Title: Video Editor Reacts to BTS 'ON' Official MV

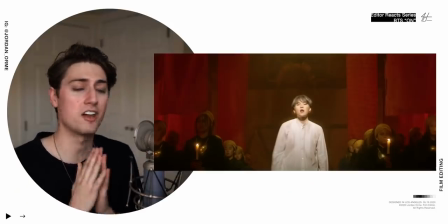[8:22]
And the editor here is genius and likes to cut to that phrase. So let's watch that again.
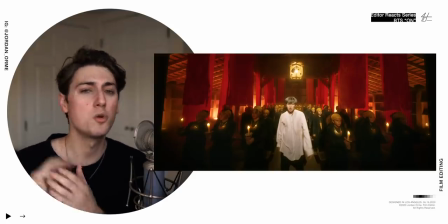[8:31]
Yes, and we don't want to do it over and over and over. So we only do it like two or three times, cut to that cadence and then switch it up, do something else.
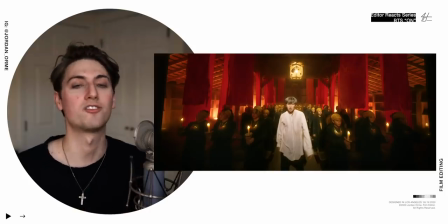[8:38]
And that's what creates that interesting editing pace.
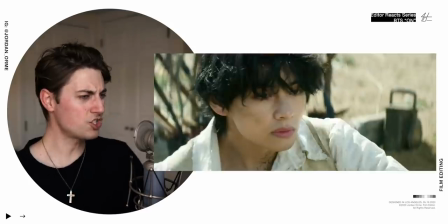[8:44]
Yes, sugar!
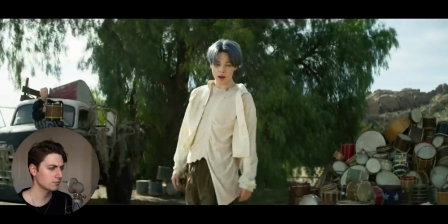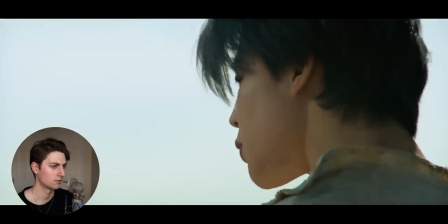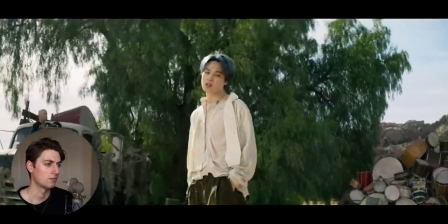[9:00]
Wow. That's good editing, man.
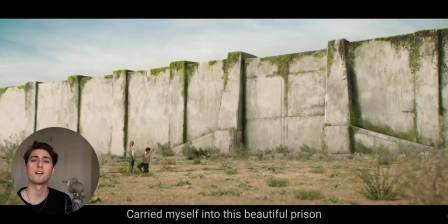[9:03]
The lyric says, carried myself into this beautiful prison, and right when we hear that lyric, what shot do we show?
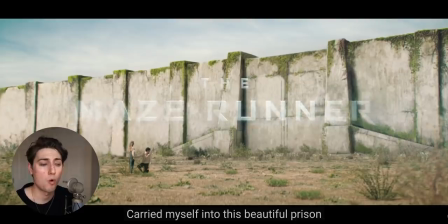[9:10]
We reveal that V is inside a maze runner-like wall with his sister. Man, y'all about to break out.
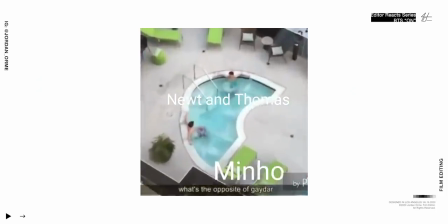[9:15]
Get into the maze, man. Two bros chilling in the hot tub, 5 feet apart, cause they're not gay.
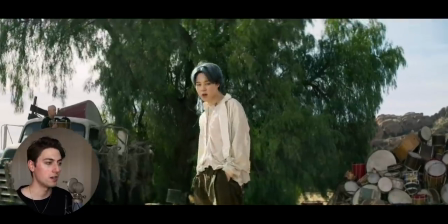[9:21]
And this is just a part of the song that's like, hey, we can do it. Even though life is hard, we can do it.
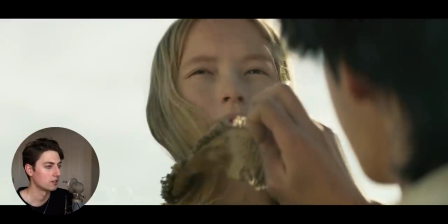[9:27]
We can come through our challenges. We can overtake whatever obstacles in our way.
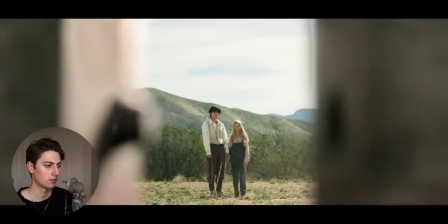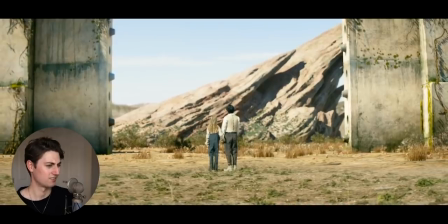[9:43]
Wow.
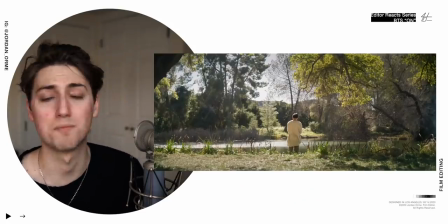[9:47]
So it looks like Jungkook is alive. He's back. And that is, again, the circle of life.
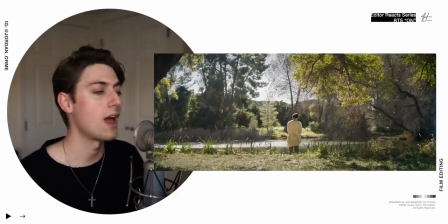[9:54]
Things die and things come back to life. Now we're earlier in the video, we were showing a lot of death imagery. We are now showing things coming back to life and the circle of life continuing.
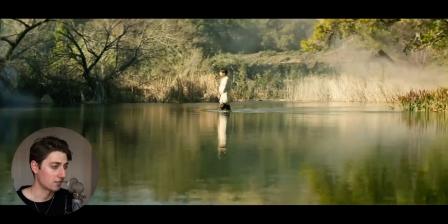[10:06]
Dang, that water sound is so loud.
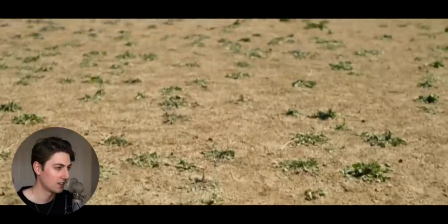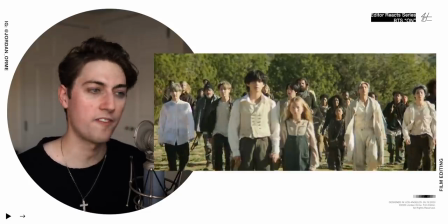[10:15]
Okay, we got all humanity, man. We're ready to face the maze. We're ready to escape the wall.
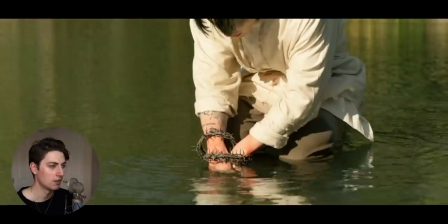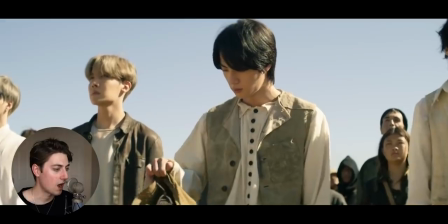[10:27]
Wow.
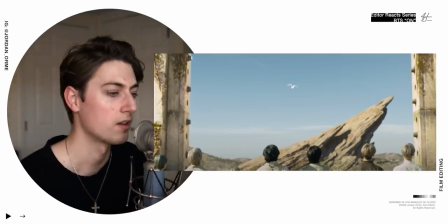[10:33]
There it is. That's the whole cycle of life, y'all. Literally earlier in the video, we saw the dove dead.
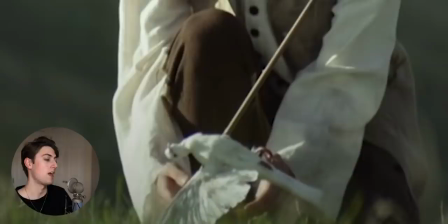[10:39]
Dead, innocent blood killed from a battle. And then we saw Jin take care of it. It came back to life.
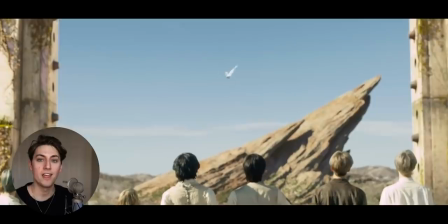[10:44]
And now Jin is releasing it out into the world, into the hardships that it's going to experience again.
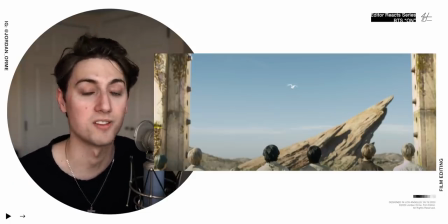[10:49]
And we'll see what happens. You know, that's the circle of life.
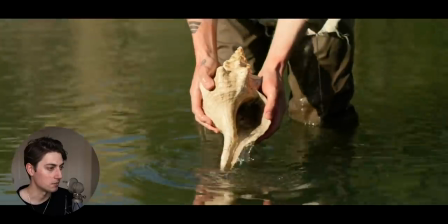[10:55]
Oh, so it's like a baptism. He's free now.
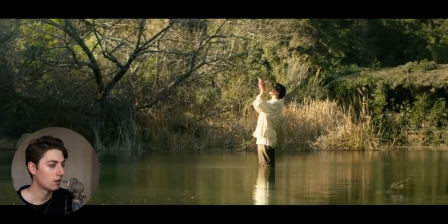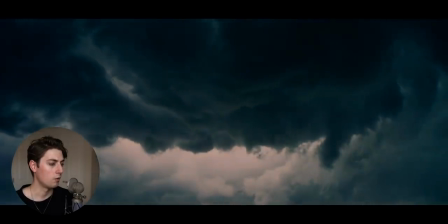[11:08]
Oh, frick.
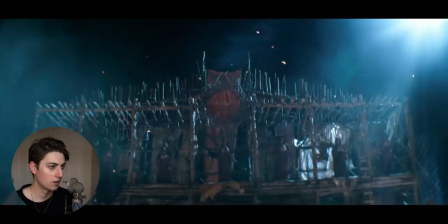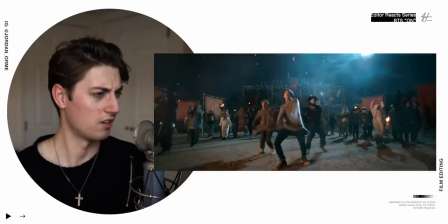Hey, hey, hey, hey, oh, wow.
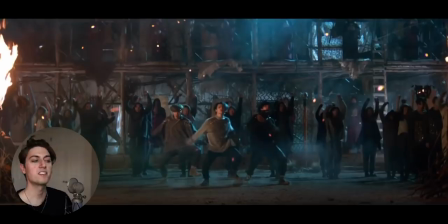[11:25]
This is a wide angle lens right here. It feels like you're physically close to the camera. And this is a long lens where it feels like the camera's really far away, but still we're getting a similar framing.
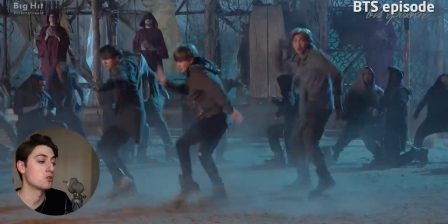[11:33]
Intercutting wide angle lenses and long lenses is a great editorial technique because you'll get that varying focal length. The shots will feel new and feel fresh. Hey, yeah. Oh, kill him.
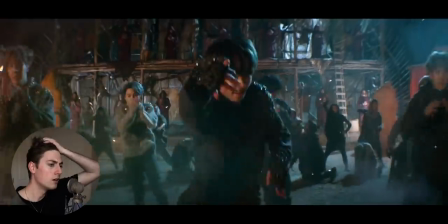[11:49]
Yes. Oh, shoot. So this is the hero's journey part.
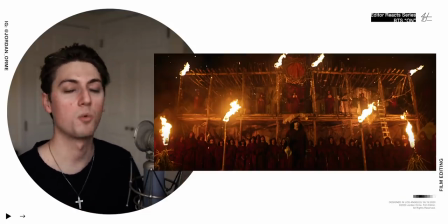[11:56]
This is when the hero faces the antagonist and fights the battle. And so what they're fighting is an internal battle, a battle against their shadow, their darker self.
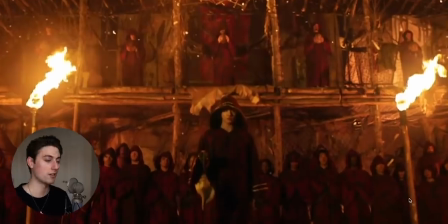[12:04]
And this is Shadow Jungkook. He's holding that horn. He's inciting all this darkness, this battle.
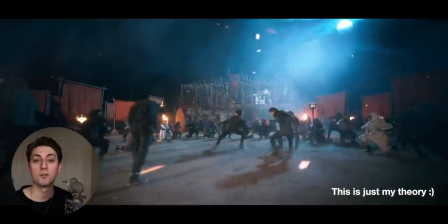[12:09]
And this dance battle that we're seeing simulates a real battle between Jungkook and his shadow inside of himself.
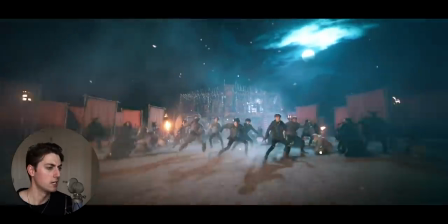[12:15]
Hey, yes, get it, come on, hey,
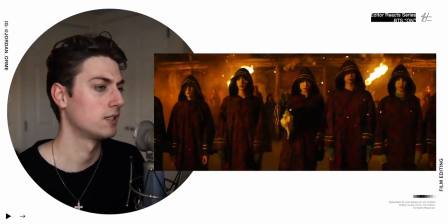[12:22]
Bro, I'm sweating. This is crazy. Fight the battle, yo.
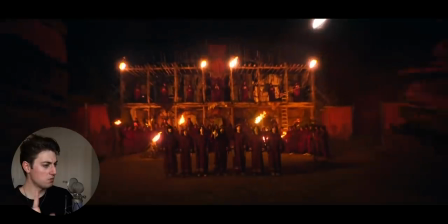[12:29]
Ooh, those zooms? That was nice.